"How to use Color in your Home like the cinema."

Are you in the middle of renovating your home and have questions about color? Well, drop your paint roller, put down your fabric swatches, don't make one decision until you watch this episode. We're going to the masters on that subject, the cinema. You won't want to miss it.
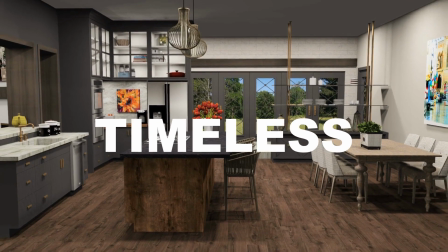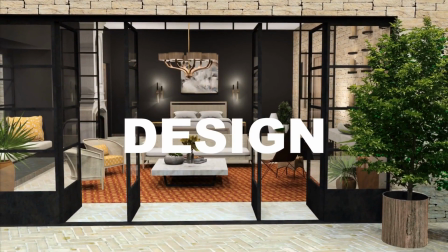Hi, I'm Marina Coates. Welcome to Cinematically Inspired Design. On today's episode, the first episode ever, we're going to be exploring the use of color in the cinema. And the reason it's our first topic is because of how important color is in the cinema. We're starting with a segment called Color Beyond. It's a principle in the cinema used quite often, and what it does is it adds interest, drama, creates a mood.
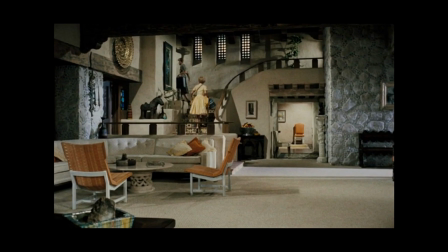53s
Take a look. I'm going to start with a very simple example. This one comes from The Parent Trap. And you can see in this main living room there's a lot of yellow and a lot of orange. So you see pillows and chairs in orange. But I want you to look off in the distance. What catches your eye?
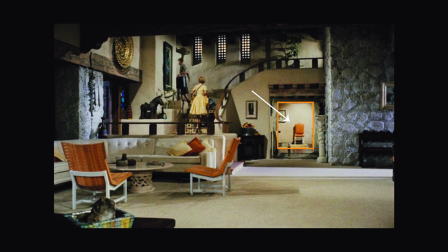68s
If you look beyond the room, you see an orange chair in a hallway back there, and it has a light on it so it really lights up. And what this does, and it was done on purpose, is it draws your eye beyond that room.
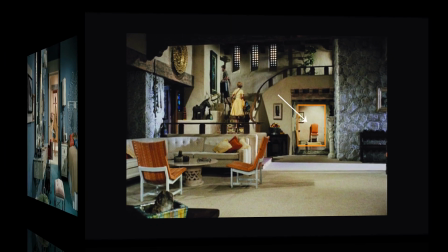80s
And it makes what's going on in the distance seem part of the room. Here's another Parent Trap one.
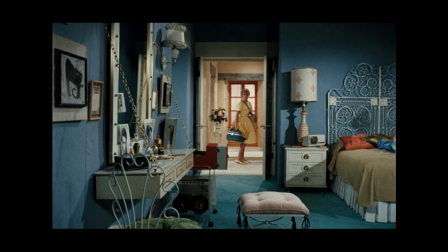88s
The original Parent Trap, they had a lot of fun with color. Now you look at this room of hers, and it doesn't look like they've used Color Beyond, but why did they leave those doors open, right? The doors are open. If they were shut, it would be a really cool room, but wouldn't have that dimension to it.
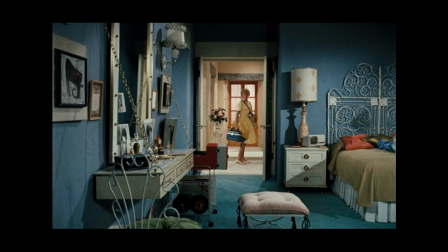104s
And because we're seeing beyond, we're seeing creamy walls that almost look yellow. We're seeing the wood frame on the door that gives an orangish color, and that all ties in completely with what's going on inside the room. Even the luggage she's carrying, the blue, is tied in the room, so it brings that color past there.
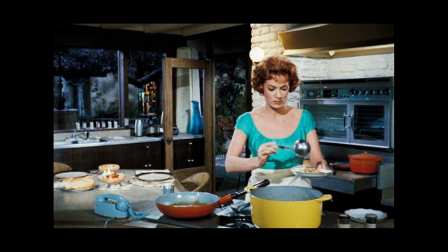125s
In this next image, also from The Parent Trap, love this one. We see Marina in the kitchen making dinner, and I can guarantee you the colors they chose for the pots was even very purposeful. So you see a red and a yellow pot.
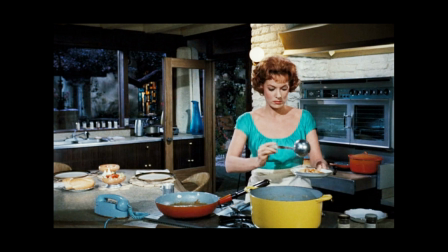142s
You see Marina O'Hara and her colorful outfit, a blue vase in the background.
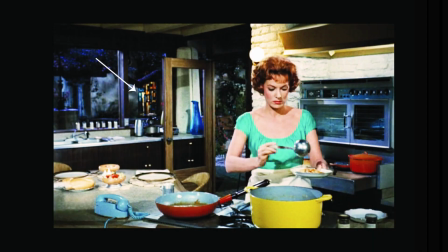148s
But look beyond that. What's in the distance there outside the window? You see stained glass, very colorful stained glass, and you see the same colors in it. You see the blue and the yellow and the red. And that was done on purpose, and it captures our attention.
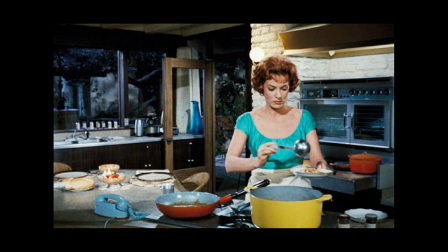166s
So imagine if it wasn't there. The room wouldn't pull you in the same way, would it? It's intriguing. It brings your eye beyond. In just those few examples from The Parent Trap, you're able to see what Color Beyond does, what that principle does. It draws your eye past the room, making that room beyond seem like part of the one you're standing in, so it adds dimension and gives a little mystery. You know, what's back there? Sometimes in the cinema, color is obscured, and you're about to see an example of that.
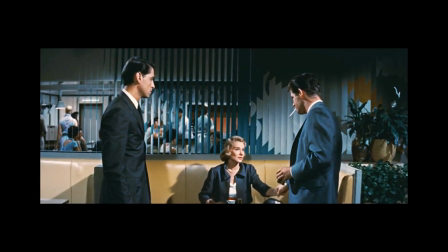201s
Here's one from The Best of Everything. So they're meeting at a restaurant, and they use, of course, the same design techniques for a restaurant, and more importantly, those are things you can use in your own home. So right up front of this scene, we see the golden bench, which is beautiful.
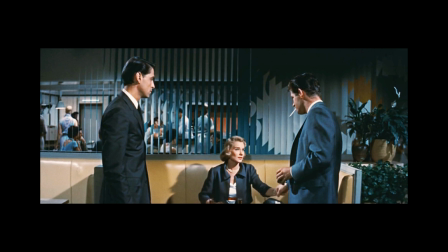221s
We see a lot of blue in the scene, but look beyond that. There's a color going on in the distance, and they have a screen there, and that's on purpose so that you're looking through it, so it's obscured. And this can be brought into your own home. All it is paying attention to the views you have when you're in, let's say, your living room.
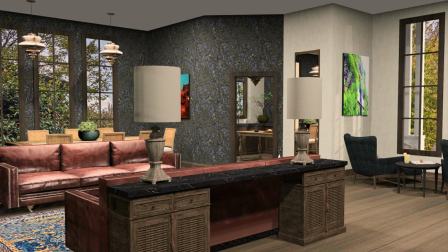241s
Can you see your kitchen from there?